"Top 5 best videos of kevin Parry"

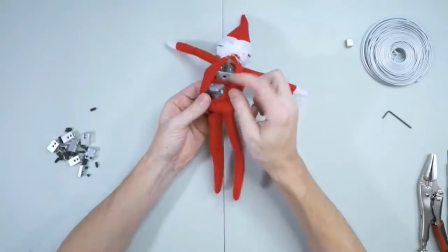(15:09)
Okay, the wires that are running through the limbs are now secured into the hip and the chest blocks.
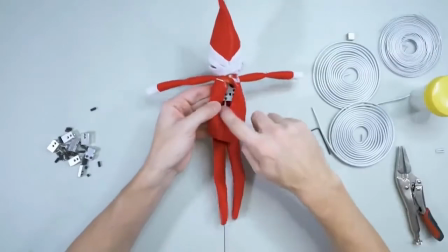(15:16)
And this is really starting to clean up. All right, the spine is in. These two blocks are connected.
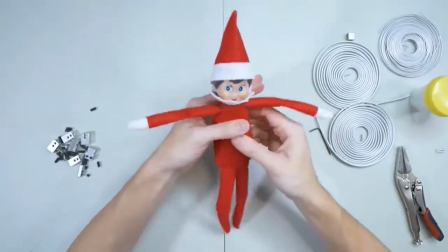(15:22)
And this is always a super exciting step when building a puppet because, you know, now he's kind of fully formed, like it's one solid mass.
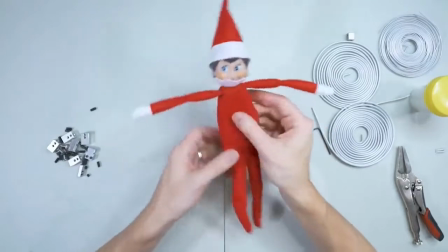(15:31)
You can start to feel how this thing will animate. I gotta figure out how I wanna rig this puppet.
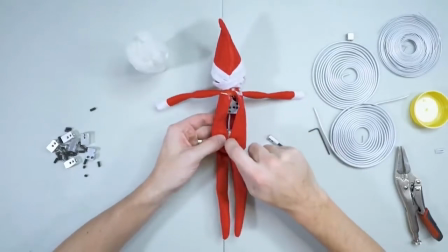(15:39)
And by rigging, I mean how I'm gonna attach something to his hips to keep him standing up.
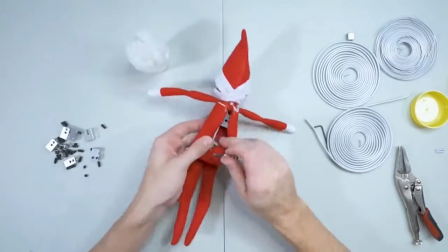(15:44)
What I have to do is attach this rig to his butt.
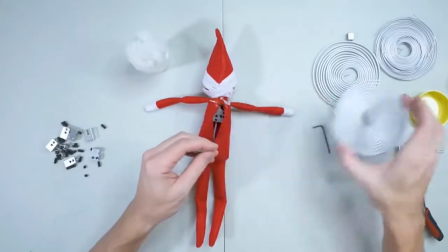(15:48)
And what this will do is just let me plug in some wire here, and I'll have a length of wire attached to the floor, and that'll hold up the puppet.
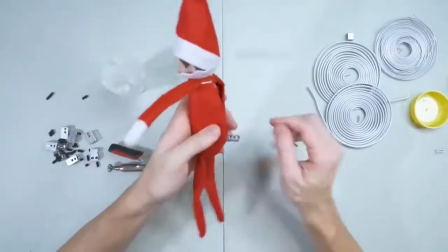(15:55)
Yeah, that's pretty secure. Okay, so that's his rig. It's get this back in.
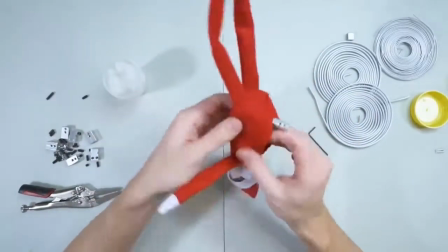(16:03)
Yeah, that'll mush around once I stitch them back up.
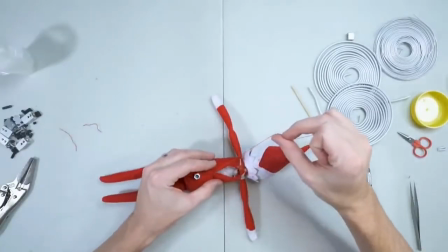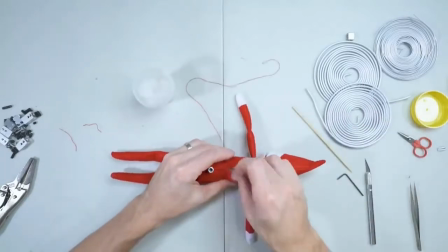(16:13)
Gotta plump them up.
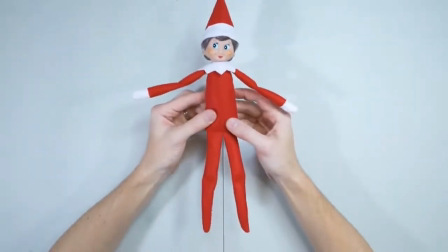(16:17)
Here it is, the final Elf on the Shelf stop motion puppet.
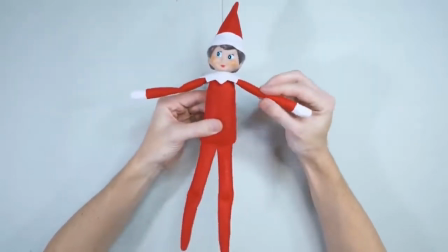(16:22)
It looks exactly how it started, which is perfect. That's what I want.
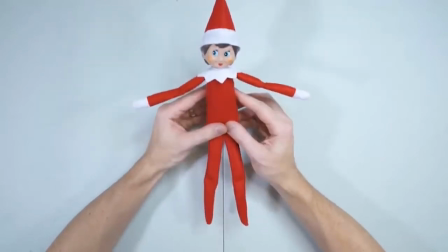(16:26)
I have no idea if I can animate some funny dancing with this, but I'm gonna give it a
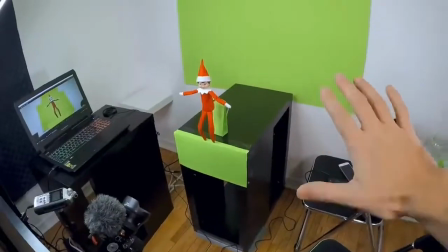(16:32)
shot. Let's animate it. Here's a quick look at my animation setup.
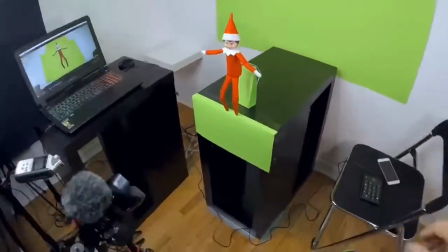(16:36)
You can see it's pretty small. I don't need that much space. I have the camera here, nice and low.
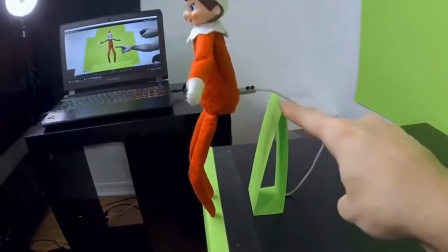(16:42)
I have the Elf puppet supported by this single wire rig, which isn't the greatest, but I think it'll work.
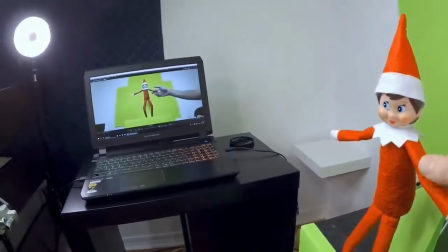(16:51)
Yeah, I just sit here, animate the puppet, and I can see what I'm doing on my laptop there.
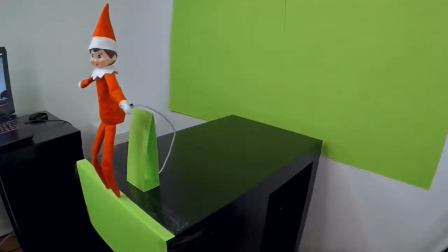(16:57)
That's pretty much it. Let's animate.
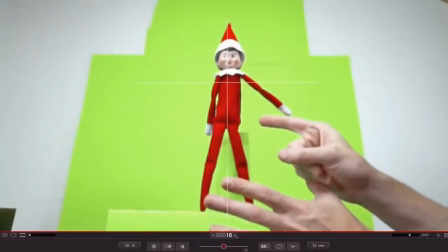(17:02)
As I'm animating this human puppet, every frame I'm starting with the hips.
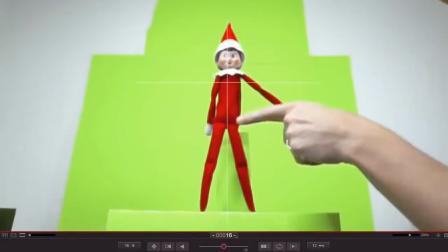(17:07)
So my first move is to get those hips over. And then once I get the hips in place, then I work outward and worry about the rest of the body.
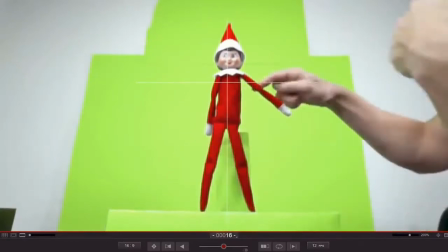(17:16)
So I'll make sure the legs are in place, then I'll move the upper body,
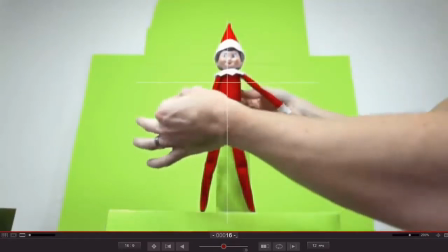(17:21)
then I'll move the head, and then I'll work outward through the arms down to the hands.
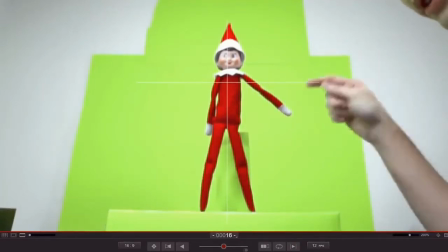(17:26)
So every frame is just that routine of starting with the hips and moving outward.
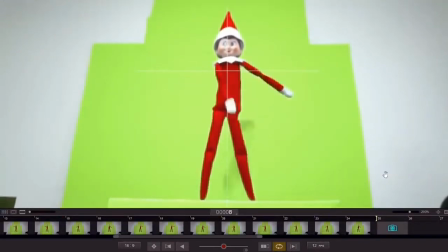(17:32)
So here's the finished floss dance, and I've made it loop back into the start so I can just play on forever. And I'm pretty happy with it. I think it's okay. There's a lot of things I would fix if it were a better puppet and I had better rigging. But I think for the quality of the puppet, I think it's pretty good.
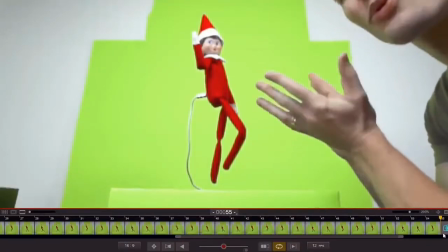(17:55)
This one is called the hype dance or the shoot dance, something like that, and I'll play it right now.
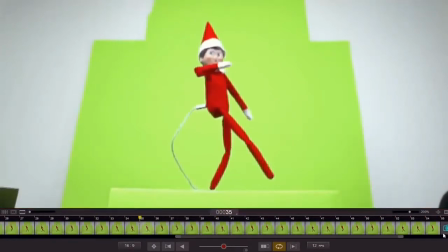(18:02)
So you can see it has quite a bit of life to it. I really like this one. And the one thing I want to point out in the animation is watch this back leg here.
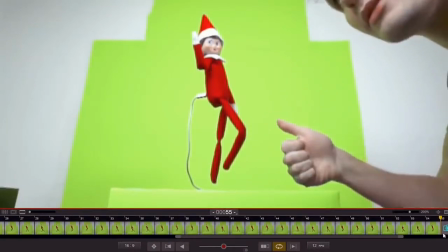(18:10)
This is the leg that takes the weight and springs back up. So just watch that leg.
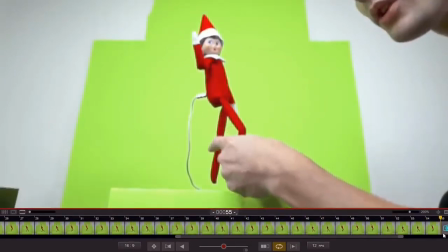(18:15)
So there's a nice bit of spring to it. And what I'm doing here, so watch this back leg. I'll back up and you can see he comes down, makes contact.
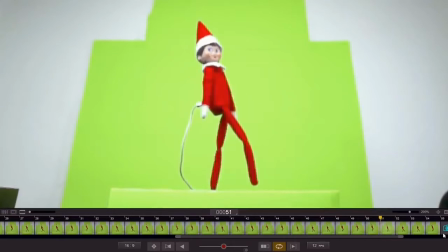(18:22)
Next frame compresses. So that compression is super important. And then the next frame is a slight bounce up. So it's take the weight and spring it back up. Super important.
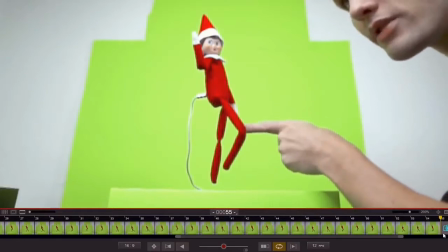(18:35)
That leg sells this whole animation.
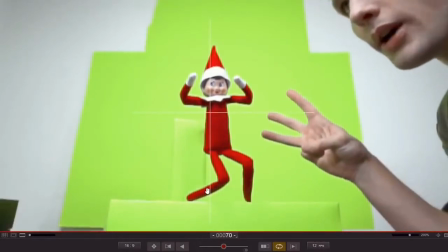(18:40)
Here's a third dance, and this is the one made popular by Roy Purdy. So let's check it out.
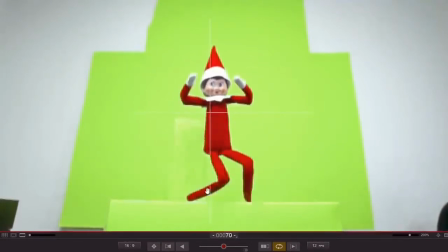(18:46)
And I think it turned out really good. I was worried about this one because it's such a complicated dance,
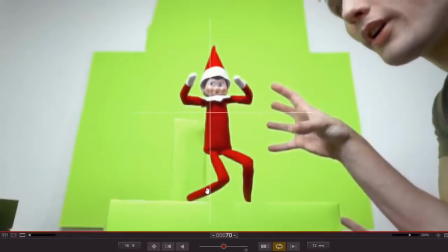(18:52)
but my approach was to hit the key poses nice and sharp and live in them for a couple frames and get to the next one fast and live in that for a couple frames.
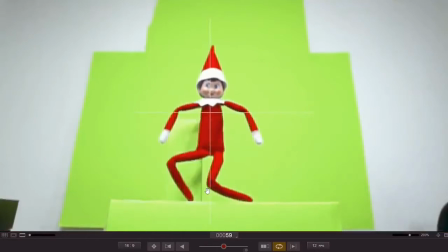(19:00)
If I back up here, you know, I'm hitting this key pose, living in it for a couple frames, hitting that key pose, living in it for a couple frames, that pose, living in it for a couple frames. So when it plays, you just read these nice sharp key poses. I also want to mention these legs.
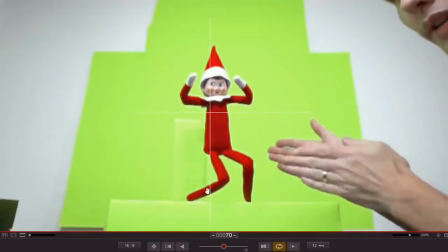(19:19)
They swing back and forth.
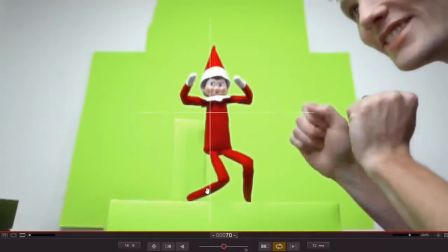(19:21)
It's like a little loop, but I got a little spicy with these legs and I let like one push and then the other one go.
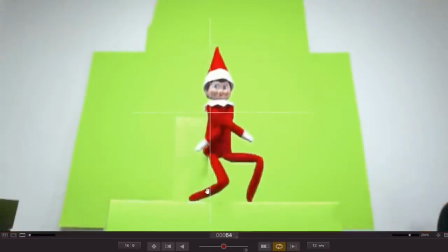(19:29)
So there's kind of this overlap. So check it out. So that adds a lot of life to this dance.
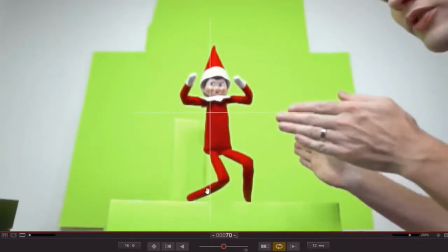(19:35)
It's not just twinning the legs. So there's this nice little like wave to it.
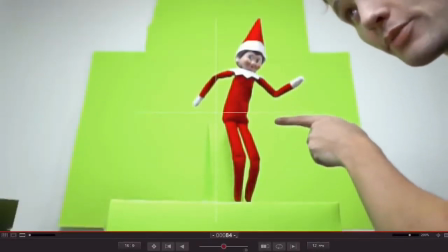(19:45)
Here's a good opportunity to talk about adding something interesting to every frame. So I have this arm swipe move with a step.
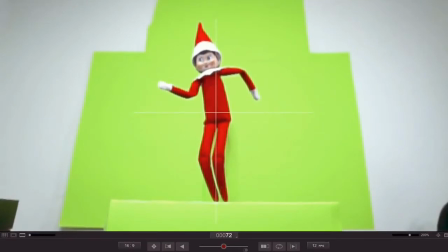(19:53)
And if I back up, you can see that, you know, big arm movement,
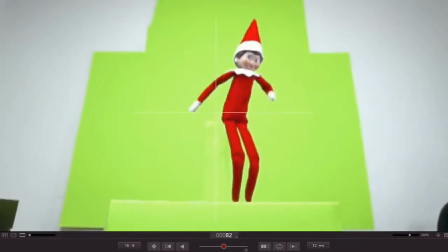(20:02)
foot comes up, head goes, and you can feel that when you play it, that things, they have an overlap to them.
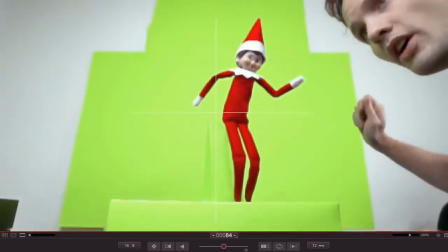(20:10)
So that arm and leg and head aren't going all at the same time. There's a feeling of arm, foot, head, and it adds texture to the animation.
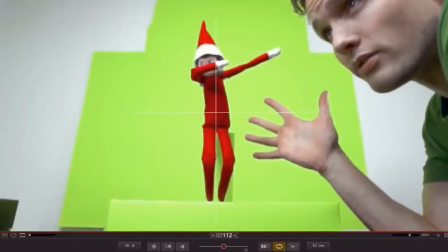(20:23)
Here's the fifth and final dance. It's the dab dance. Let's take a look.
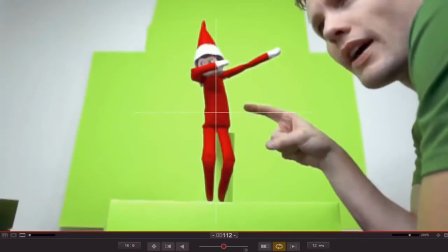(20:30)
So I think this one's okay. It was a little tough to get this dance out of this puppet, but I think I did a good job of,
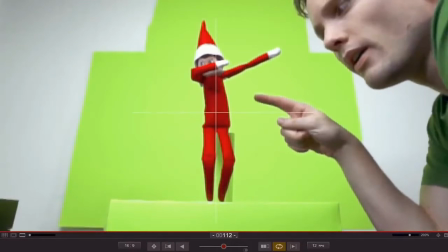(20:36)
you know, hitting those poses, and then it's a fun little bounce he has going on.
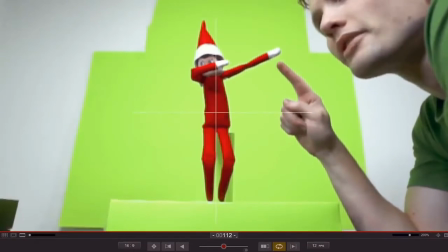(20:41)
But in looping it, I was a little tough to track these extended arms.
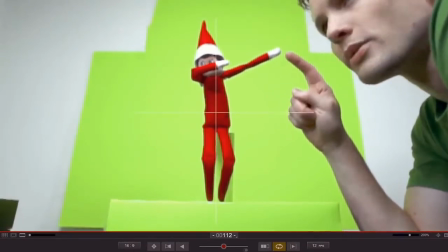(20:46)
If you watch these extended arms here, they kind of like double bounce when the pose hits.
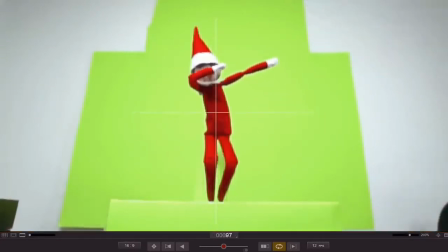(20:51)
So watch.
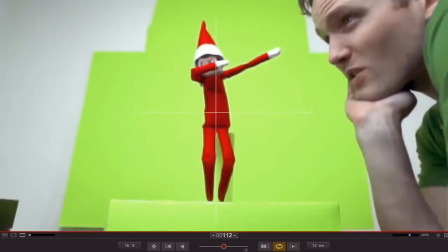(20:54)
Which is, it kind of bugs me. I might smooth that out in post-production.
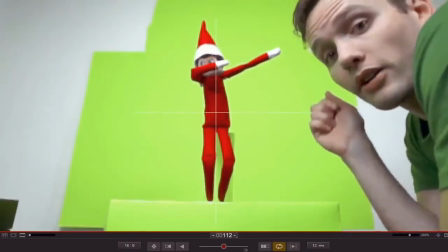(20:59)
But yeah, overall, pretty happy. that concludes the animation part of this project.
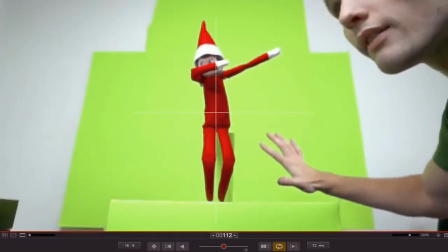(21:04)
I'm going to take this footage, I'm going to key out all this green stuff, and I'm going to insert the elf into some Christmassy backgrounds that I'm going to film.
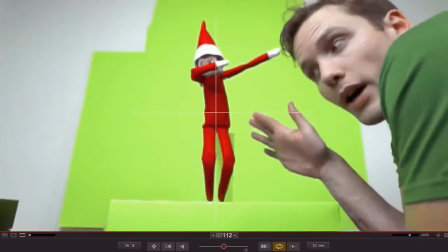(21:11)
I don't think I'll get into any of that. It's a bit technical and boring. This is the first video I've made in this style of puppet building and stop motion animation.
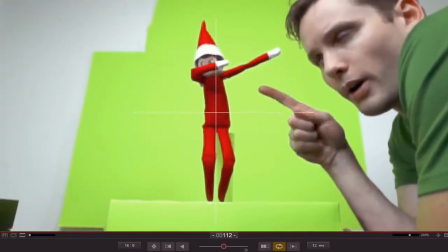(21:20)
I know this is a weird format to film in. I'm actually like screen recording my computer right now, so I know this is kind of awkward, like looking in like this.
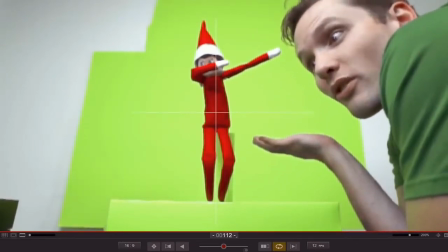(21:27)
But yeah, leave a comment and let me know what other stop motion kind of stuff you'd like to see.
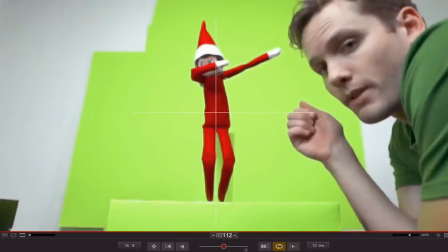(21:33)
I really want to keep making videos like this. Thanks for checking this out, and I'll see you in the next stop motion video.
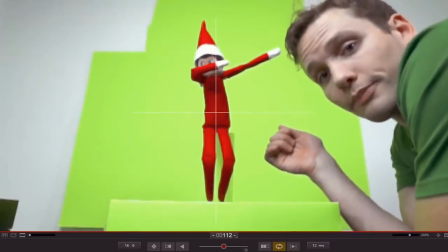(21:41)
Goodbye.